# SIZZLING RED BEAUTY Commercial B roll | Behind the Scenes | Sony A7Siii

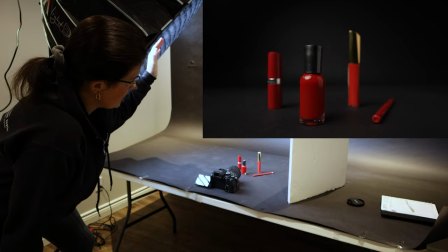I have main line here, lighting the objects.
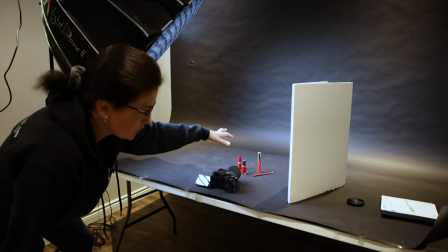I placed a whiteboard to reflect the light back so it's not so dual looking so I get reflection in the in the gold there.
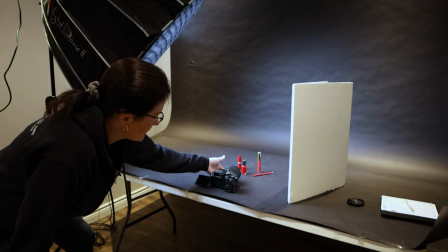The camera is just sitting on a table and I put a lens clip under the lens to make it a little bit higher.
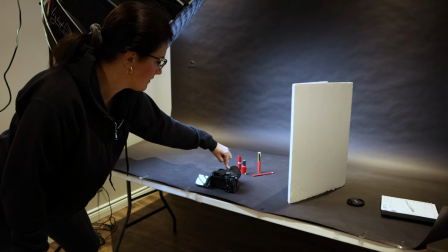Right now I have it at 17 millimeters. So it's 17 to 28 millimeters lens and I have it at 17 millimeters.
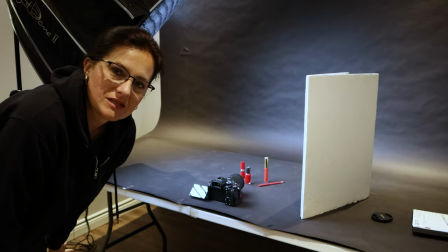Right now my settings are I'm filming at 60 frames per second because I might slow down some of the
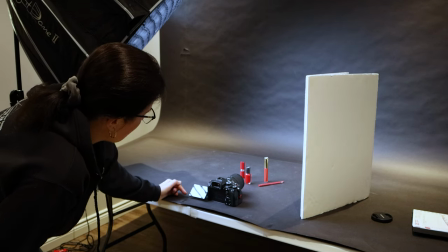parts and so it's 125th of a second shutter speed.
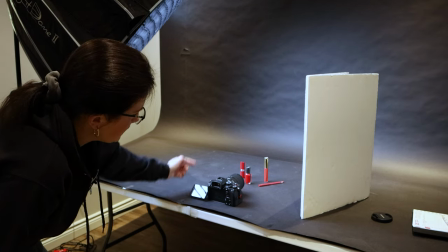Aperture 2.8 right now only nail polish is sharp. Everything is a little bit blurry.
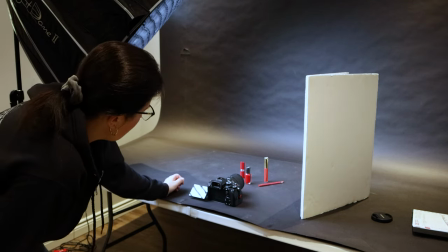I might increase the aperture if I want everything nicely sharp and ISO is 400 currently.
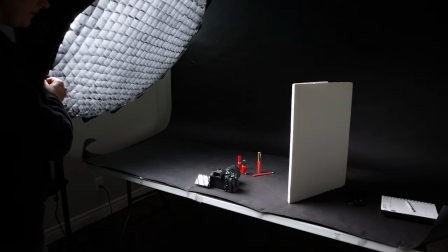All I'm gonna be doing really is moving the light back and forth.
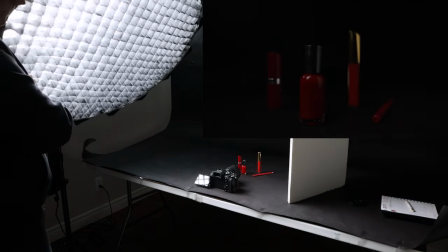So it comes from a very dark moody to kind of nicely lit up scene.
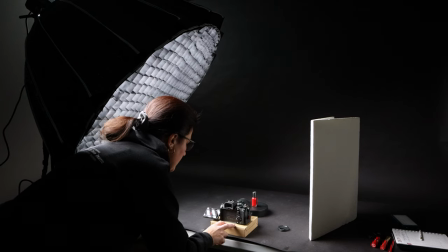Another shot will be happening. I have a camera on a box to bring it higher so I actually clearly see the nail polish. I'm gonna take the product one by one and I'm gonna spin it. I have a spinner there.
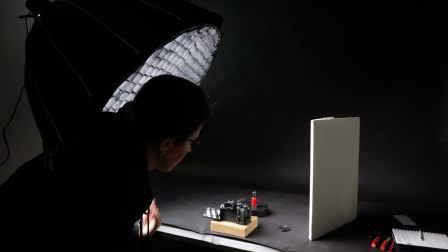Now I want the background totally black so I can take the object from the background and maybe multiply it a few times in a shot.
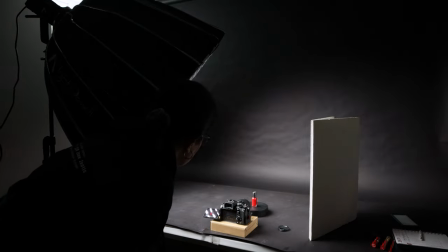So for that reason I moved this light much forward
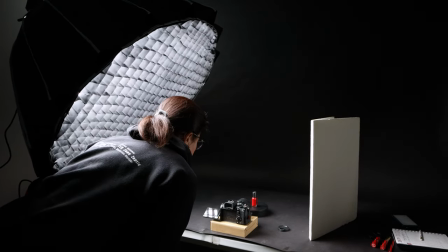so it's only catching the nail polish but the background is black.
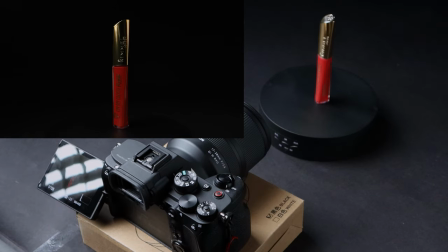And I'm gonna simply just spin it around and film it for a few seconds. Very simple shot.
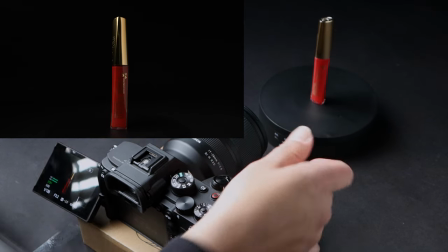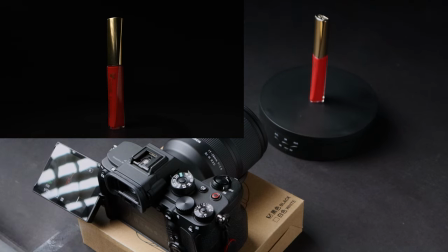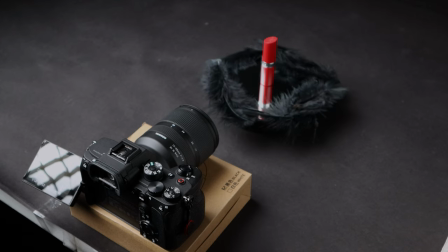Another shot I just want to bring a little bit more texture. So I grabbed the black feathers and I'm gonna be literally tossing them from the top.
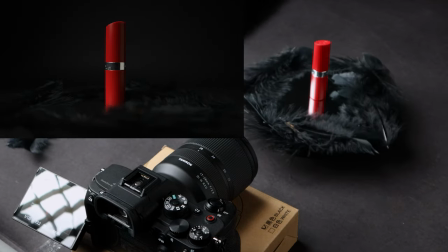I had to cover the edge of the mirror because otherwise it would be very rough. So I'm just gonna go for it and start recording.
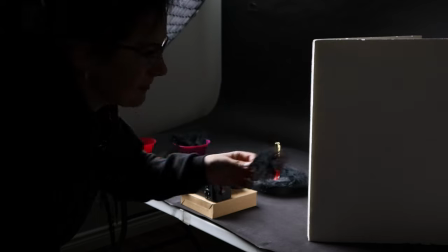So the next shot I am doing with a similar product well the other lipstick but I'm gonna be using the feather and just kind of wipe in front of the lens to create very soft effect.
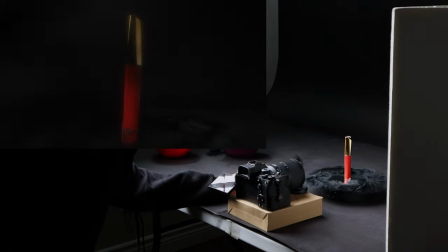I might be using it as a transition so I'm gonna also wipe the whole way to cover the lens.
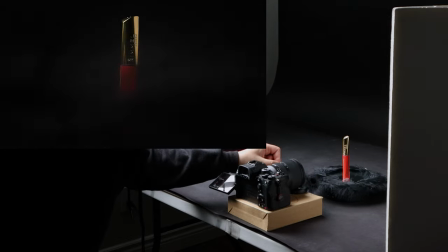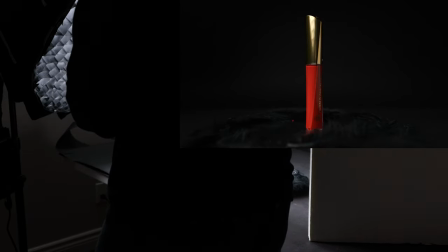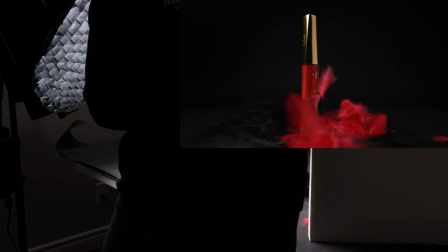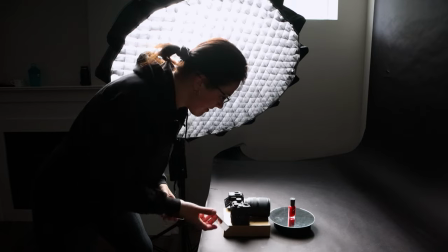Mirrors. The girl's best friends or the worst enemy of mine and it comes to photography but I'm gonna try to do some stuff.
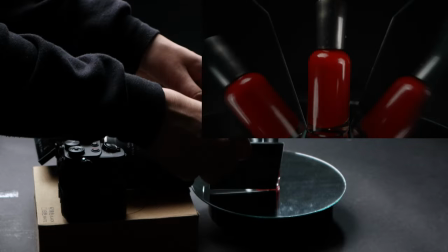Just lifting the mirrors up. Maybe I can multiply it in a shot and use it.
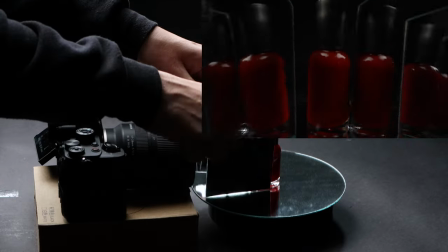Something different, something unusual which I haven't seen needs to be done.
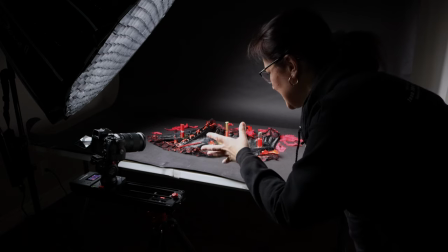Next setup is ready. I overdid it a little bit, staged it quite a bit. I a lot of bling bling stuff there.
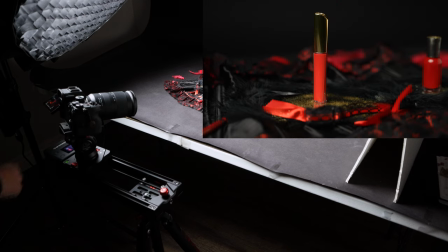So I'm using the slider and I changed the lens to 28 to 75 millimeters right now.
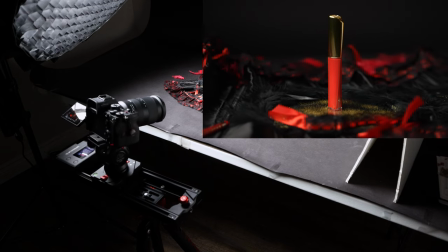It's about 60 millimeters focal length.
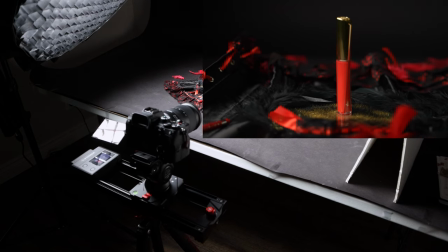A patch is 2.8 because I'm getting just some shots of those objects.
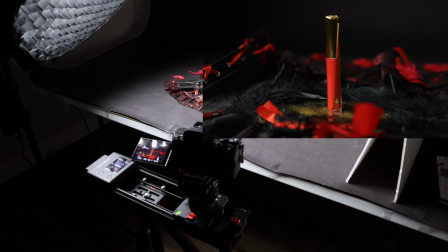I'm gonna let that slide from side to the side.